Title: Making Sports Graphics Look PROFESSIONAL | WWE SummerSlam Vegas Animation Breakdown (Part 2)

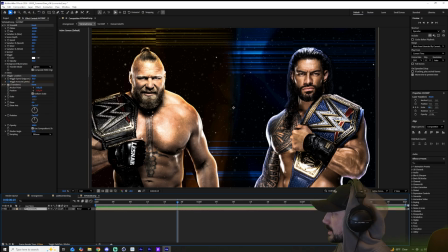16:22 We have the exact same treatment of the athlete photos, but something interesting to note is we have this effect called CC Snowfall here. This is adding a little bit of depth here. We also have a wiggle position on the actual comp.
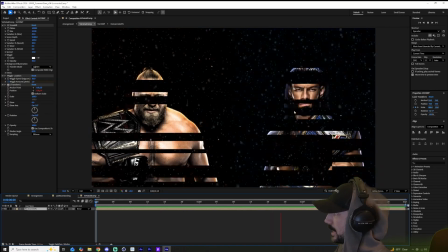16:35 That's adding in a little bit of that shake, as you can see. So you see that shake right there.
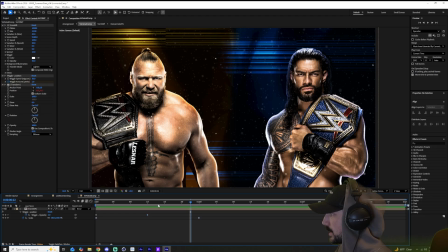16:40 That's coming from the wiggle position. As you can see, this keyframes right here with a little bit of that scale.
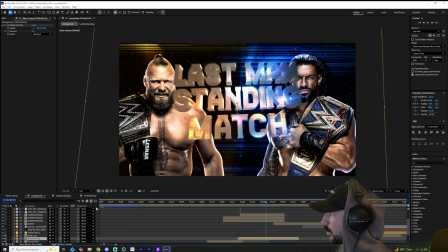16:46 These are responding to the comp before it. So obviously as it transitions, it has a little bit of that shake, right?
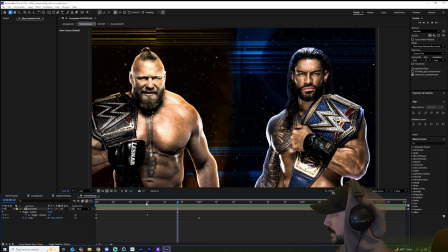16:53 So that's where that's coming from. And that's the reason for that little bit of shake, right?
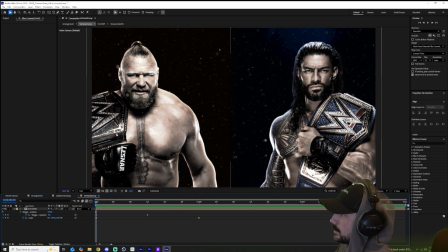16:57 As you can see, we also have that little black and white fade up into color.
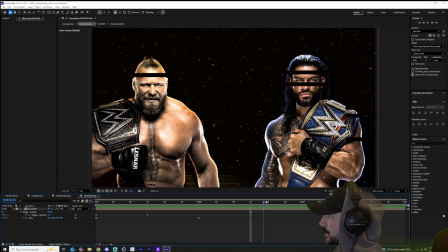17:02 That's giving us our extra pop. And then we have that block dissolve at the end, which is very, very unnoticeable in the main edit.
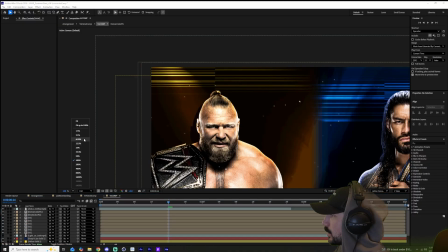17:11 Now, when we go into this actual comp, we can break down the actual colors.
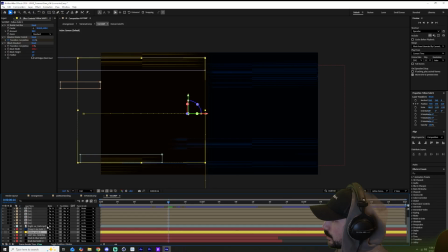17:15 We have that black fill and the block dissolve blues on the right side, obviously masked up, so it's only on left and right side.
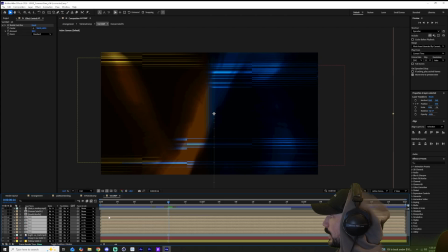17:23 And then right here, we have this big VS,
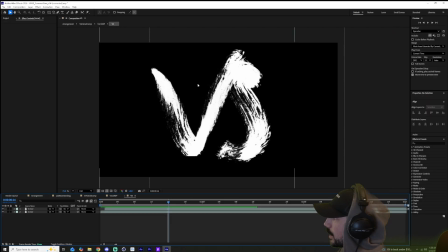17:26 which is basically just the same text that we have on the other stuff, but it's just the letters VS.
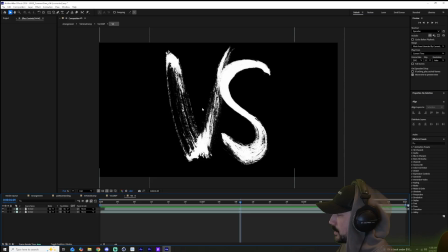17:32 And obviously, as you can see, it's moving. It's the same sort of setup that we explained with the text of the athletes.
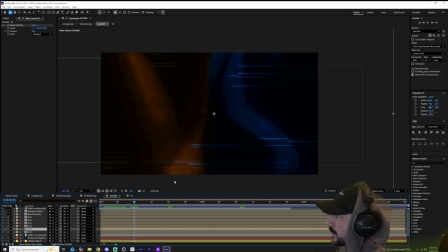17:39 Now, these all have a CC radio fast blur, so it's just giving us a sort of background effect. It might be distorting on low quality right now, but that's all right. Then the next things to add on top of that are literally the athlete comps.
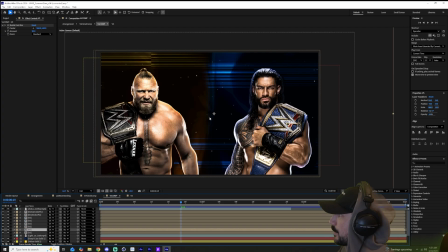17:51 And we have the dust particle comp on top of that. And then that's our basic backplate. The subtle animation will match up to what's going on in the main edit.
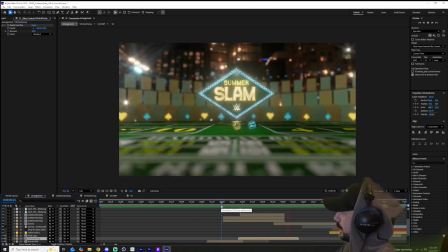18:00 And we look at it back in the main edit, and it turns out it wasn't that complicated at the end of the day.
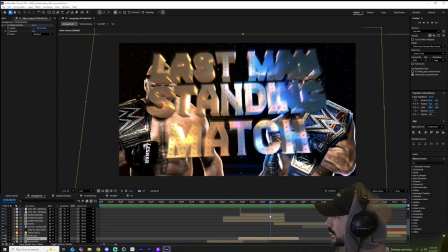18:05 Now, the last thing that we probably want to cover is this transition of last man standing match.
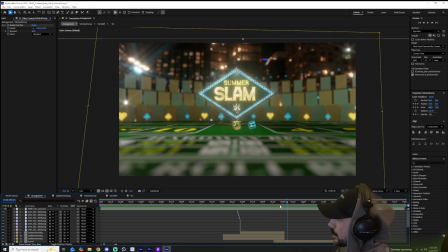18:10 It's pretty simple. I mean, it's just implied direction. It's honestly a pretty dirty transition, and I did it pretty fast.
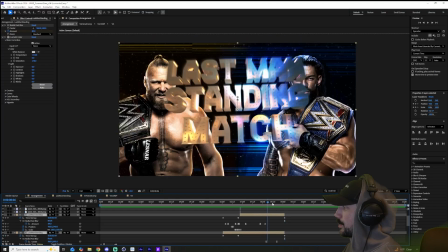18:16 We're essentially just pulling down with all those block dissolves and with all those mass effects,
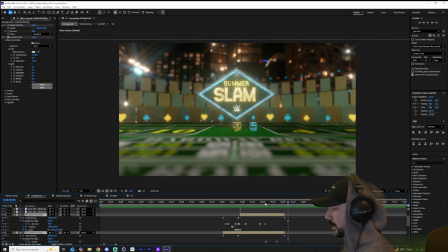18:21 and the camera is sort of tilting up in this next scene that it sort of works. Now, in the next part of this series, we will be getting into this scene.
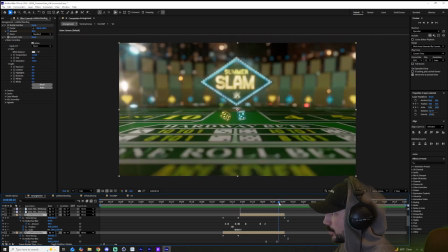18:29 This is the ending scene right here. But for now, we're only going to mention the camera move of it sort of reacting there as a secondary action animation principle.
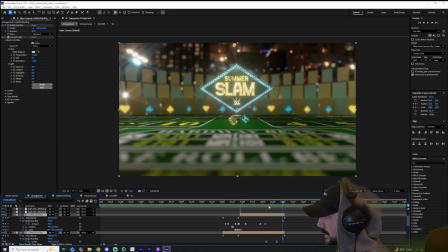18:38 All that's happening here is just that CC radio fast blur, and it's pulling down, which is that animation of the camera moving up across the text at the end, which we saw in the Cinema 4D file earlier.
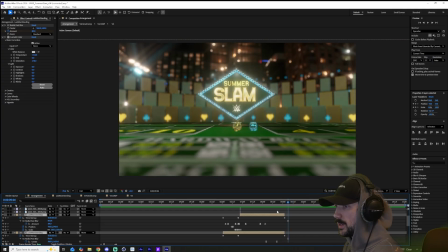18:49 Now, if you want to see this scene, stay tuned and subscribe for more breakdowns like this.
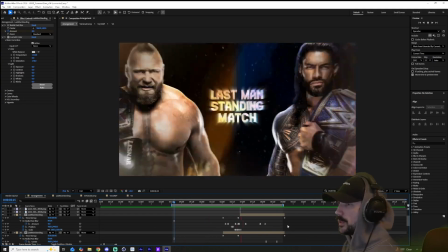18:54 Upgrading your sports graphics is really easy. All you have to do is lock in, subscribe, stay tuned to the shot breakdowns.
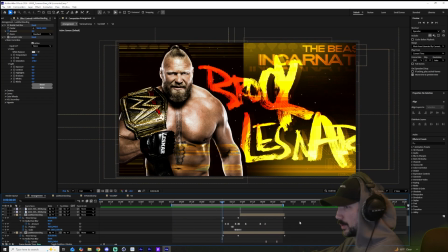19:01 You know what it is. You got to make that YouTube playlist, man. I hope you took notes here because these small little tricks will elevate your work. If you just remember what the actual image looked like before from what we got online to what it looks like here,
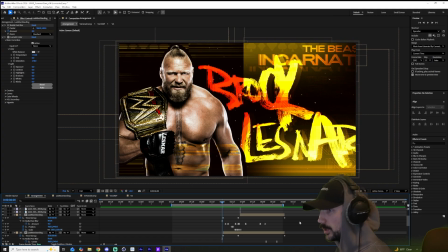19:15 these things will elevate your look. So if you made it this far in the video, thank you so much for watching. So like I said, if you're bursting with motion, go ahead and check out motiondirective.com/shop. Represent the motion army, the motion maniacs, and it also supports the studio directly. Stay tuned for part 3 where we walk through the ending shot and the ending sequence. I appreciate every single one of you that watched this video to the end, so much more than you ever realize. I will see you in the next one. Peace out.